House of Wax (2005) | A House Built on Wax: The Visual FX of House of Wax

Joel wanted the face to be actually missing, to have space where the face should be so that it couldn't be just a clever prosthetic, but it had to be something else. The only way to do it was to do a full-on visual effect. So we actually had a full half of a green face for the actor. When the green face was put into the computer, we could actually sculpt, but we had a sculpt on it, and it looks like something you've never really seen before. It was textured and shaded and lit to match the scene, and then composited and blended into the face. So as you see the reveal of Vincent's face, you see that there's a piece of his face missing, and it's shocking.
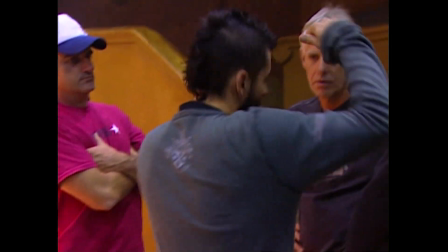332s
Jama picks the finest details, and he knew what he wanted to a certain extent.
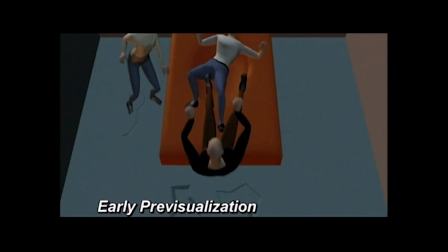338s
So we're all sort of going through a learning process of how this is going to eventually look.
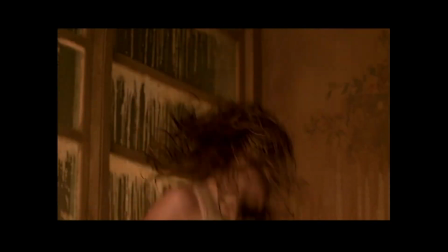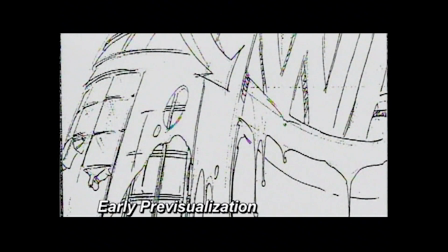352s
But a melting house had to evolve as well. So we're all sort of going through a learning process.
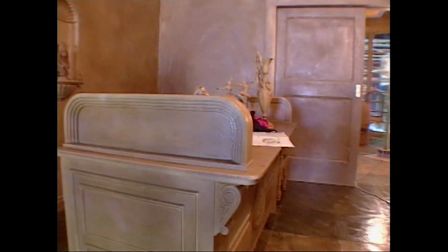361s
We were asked to do like a whole house made out of wax.
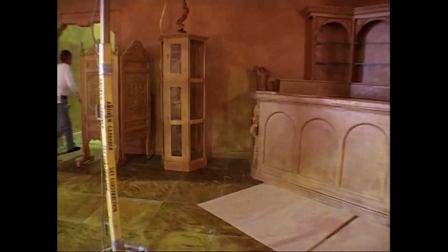And if that wasn't enough, then we were asked to melt it.
Hey, where's that house of wax?
The visual effects in this picture deal predominantly with a melting house of wax,
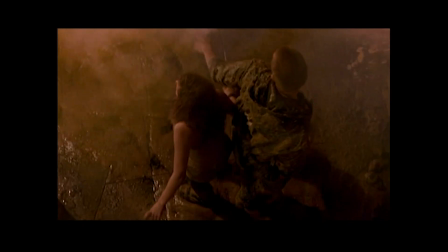387s
something where you dream about and then you say, make a house melt.
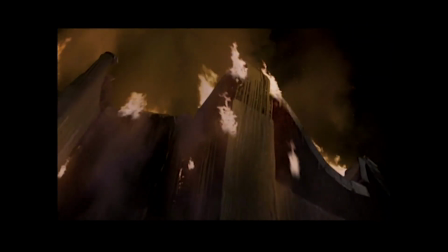With this vendor, Photon, they built us a beautiful scale miniature.
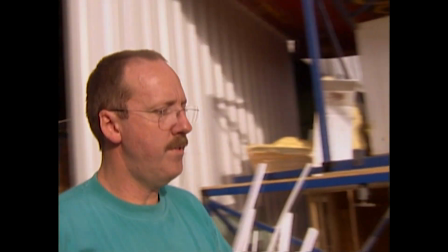410s
So this is a one-tenth representation of the interior set.
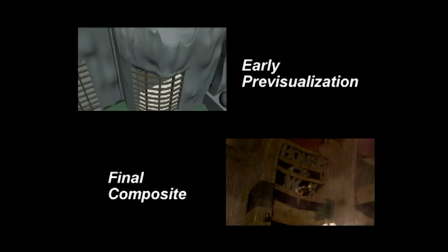415s
We use this to explain the detail of the surface finishing,
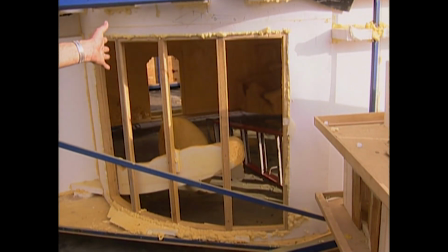419s
the level of degradation, and then we'll move into one-third finished sections so that we can move towards the end result of the filming so that we've got it correct
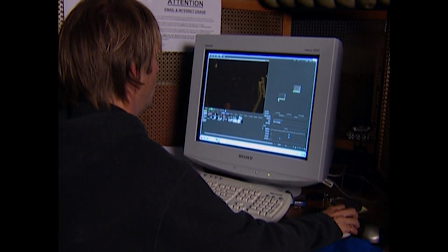431s
with visual effects these days it's always a case of incorporating
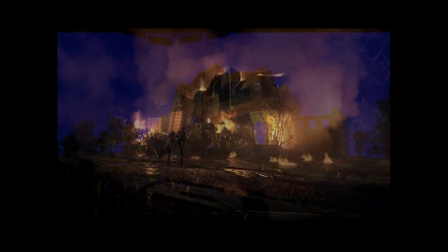436s
the physical and the cgi generally
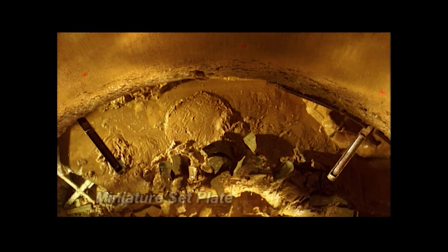442s
speaking we simulated the wax separated we've shot elements for it and there was a lot of compositing
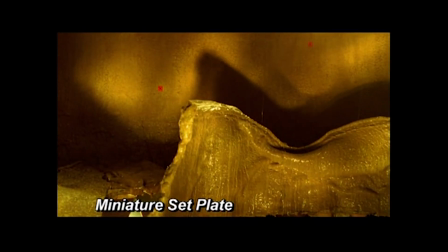449s
of dripping elements of wax like substances to to create the feeling that the house was hot and really melting
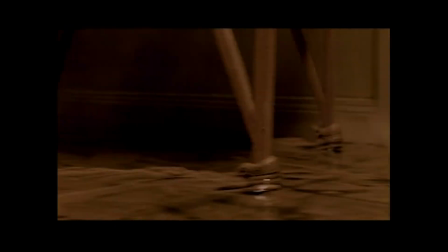That's where the movie, I think, became really tough for everyone. The effect of the melting house, I think, works very well.
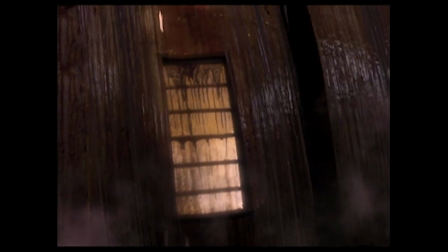473s
We shot miniatures with a lot of dripping action on them anyway. We composite a lot of drips just to bring it to life, you know, to really create exactly the sweet spots that we wanted.
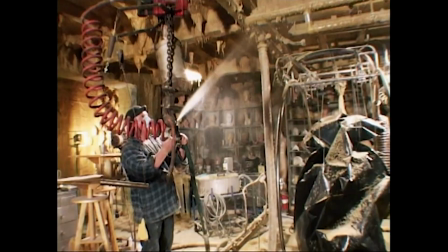485s
There's no technique on how to make wax, you know, look like it's melting. I mean, yeah, you just put heat on it, but if you put heat on it, you melt the actors, too. You know, like, the amount of heat that you need to melt it is so great. Our special effects team has been experimenting for months with different forms of wax
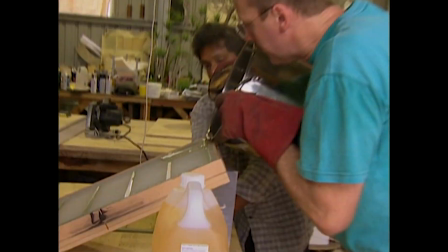507s
because we found out that wax itself, when it melts, is not really that interesting. A melting house of wax is sort of a concept that's fairly broad. There was a lot of discussions about what the wax should actually look like. And it was a lot of testing, and it was a lot of meetings.
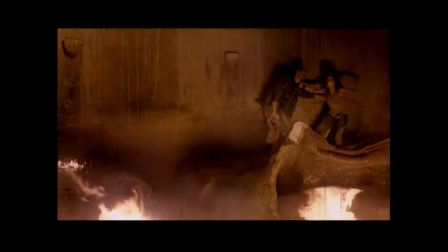524s
One of the main challenges of making a melting house of wax is that everyone has a different idea of how a melting house of wax should melt.
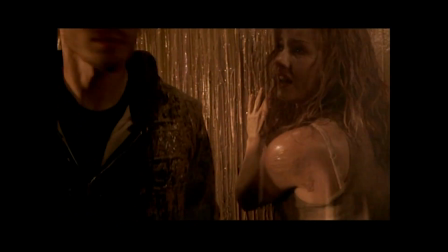533s Nick, the wall.
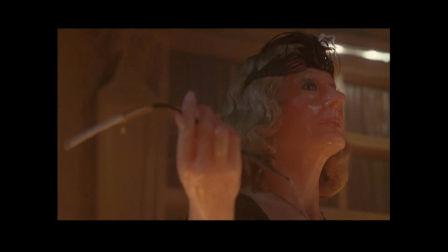537s
Should it be hot? Should it be thick? Should it be transparent? Should it be opaque?